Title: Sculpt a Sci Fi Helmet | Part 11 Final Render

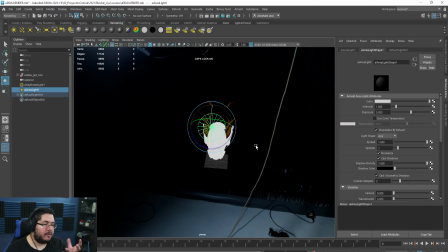748s
I'm going to make it not super big. I want like harsh shadows. Remember, the size of the light will give you a different result depending on what type of like light you have.
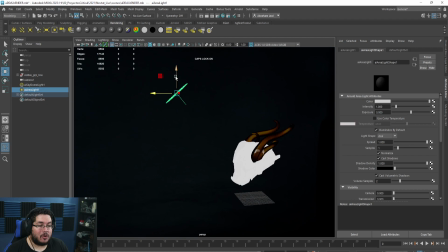759s
By the way, all of this you can find on the cinematic lighting course that we released a couple of weeks ago. So yeah, this one's going to be like right about here. Let's really increase the exposure.
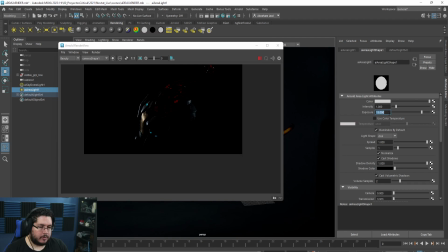769s
Let's go for like a 10. And let's render. 10 is not enough. Let's go 15. There we go. Now that looks nice. You can see the harsh lights that we're getting there.
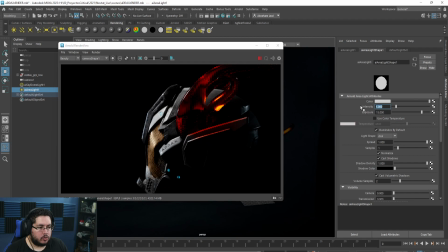781s
And again, we're getting a really, really interesting effect. Now, we can't do this by just like this light alone, because as you can see, there is a little bit of information that we're getting from the other lights. But this one's really, really helping like shape some of the information here.
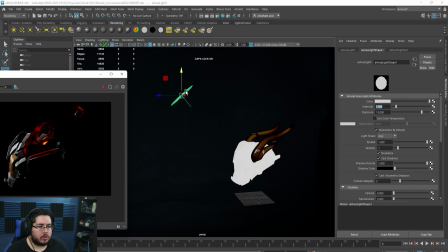795s
I am not going to change the color. I think the color is looking quite nice. What I am going to do is I'm going to duplicate this light.
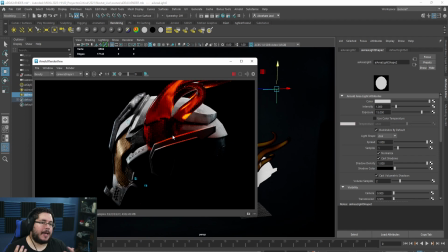801s
I'm going to throw in another one of this on the horns, like up here, because as you can see, they're getting a little bit dark and I want to illuminate them a little bit more. See how nice this starts to look? This is, by the way,
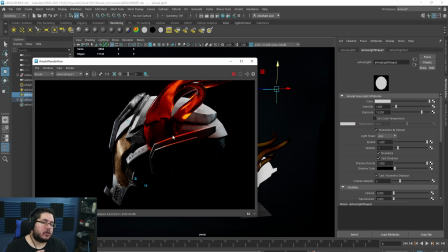812s
one of the main like key points that I teach throughout the cinematic lighting course is how we need to think about light and use light to paint our scene. Light is like a paintbrush that we're going to be using to give specific points to certain areas.
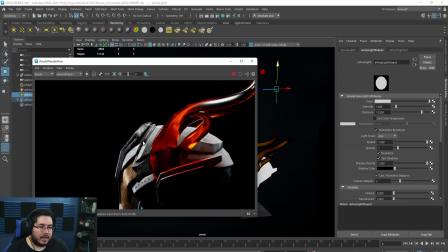826s
Now, for instance, I really like this new shine that we get here on the horns, but I don't like that we have a lot of light right here. I really like the one that we had before. What can we do? Well, we can grab this one right here, lower the spread size, so that it only shines on specific part of the element, like this. And then, of course, lower a little bit the intensity.
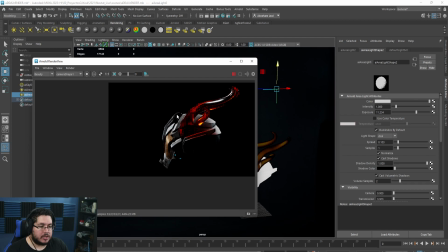845s
So that way we can again paint with light and only hit specific parts of the setup, which is like this upper part right here.
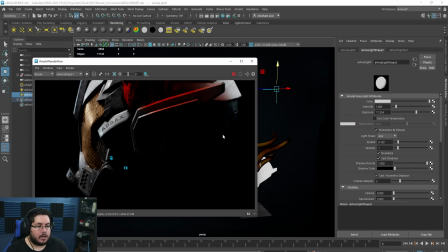853s
Now I definitely want some sort of rim light on some of like the bottom parts.
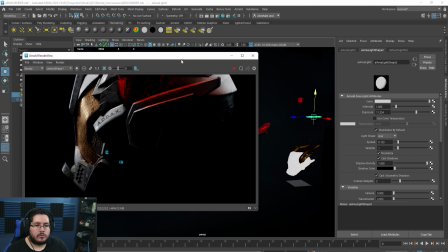858s
So I'm gonna, again,
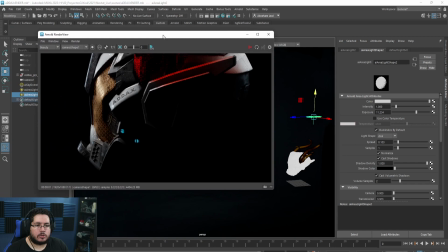861s
let me actually, like, I normally don't dock this thing,
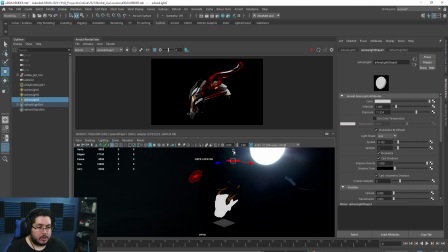869s
but it might not be a bad idea to do so right now, so we can see the image and still work over here.
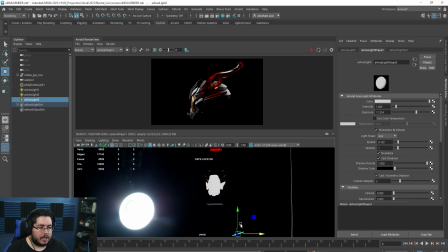876s
So I'm going to duplicate this one that already has a little bit of spread, and we're going to use this one to light the bottom part of the element. There we go. Definitely a lot lower on the exposure. I just want like a little bit of something there.
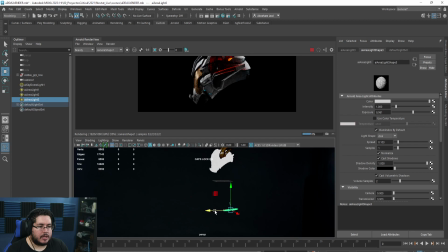891s
Let's bring it a little bit forward. so we get that nice shine.
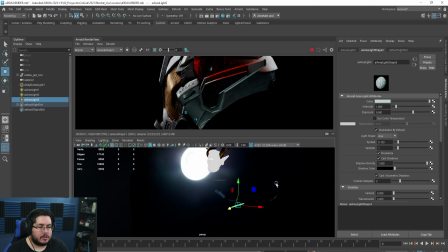897s
Look at that, beautiful. And we're gonna go with like a sci-fi blue to add a little bit of contrast.
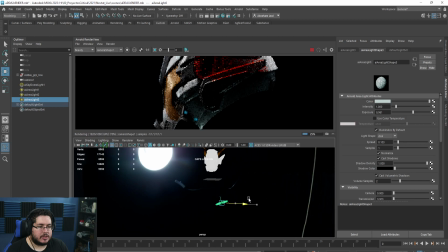907s
Now what I can do is I can move this thing like a little bit closer to the center. There we go, because I want to keep like a couple of things in mystery. Being able to storytell through the way we present our renders is also very important. So one of the things is don't show everything. Like don't show all of your cards, right?
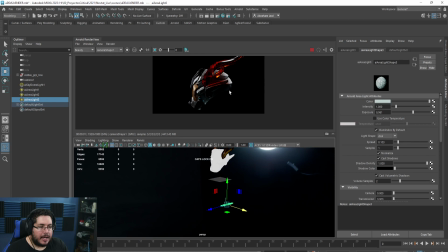926s
Like keep a couple of things in mystery, and that's gonna give you a nicer effect, a nicer result.
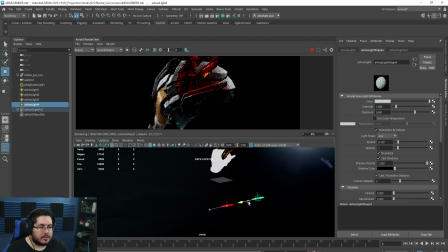932s
I would like to have a little bit of that like blue hue over here. So again, I'm gonna duplicate this light and just move it to the back like this. I can maybe push it like up a little bit more.
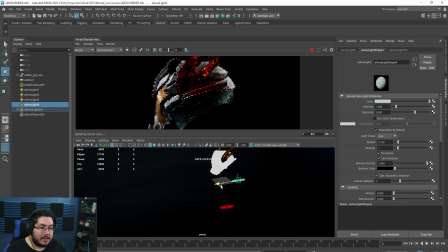947s
And you can see how I'm literally, it's kind of like, it's not kind of, it's literally I'm painting with light.
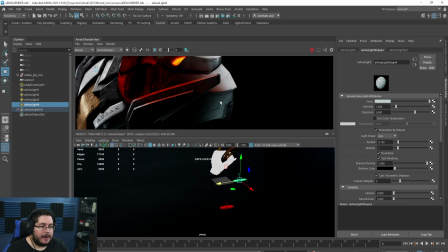953s
I'm using my light here to give specific points and specific like details in certain areas of my element.
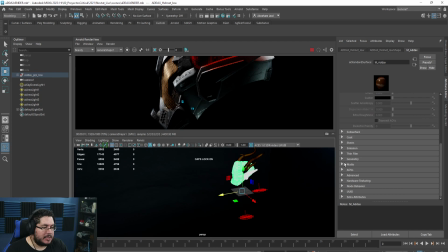961s
Now that looks quite nice. One thing I also want to do is on the material itself, on the emissive map of the material, we can actually change the weight to something like a 5.
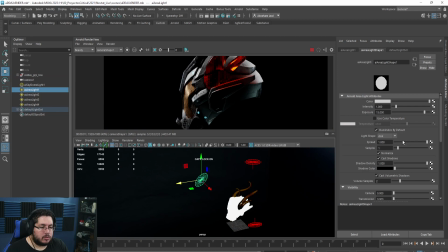971s
And that's gonna make the lights shine a little bit more. So those are gonna give me like a bigger glow. I also thinking about like modifying the spread on the front light. As you can see, by modifying the spread, we're focusing more light here on the center.
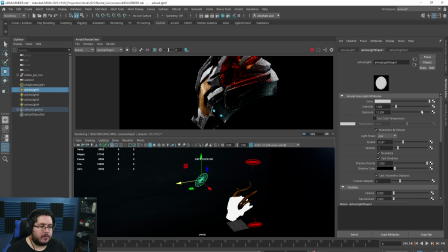985s
That's also increasing the exposure quite a bit. So we can play around with the intensity there and find like the perfect solution, something like that.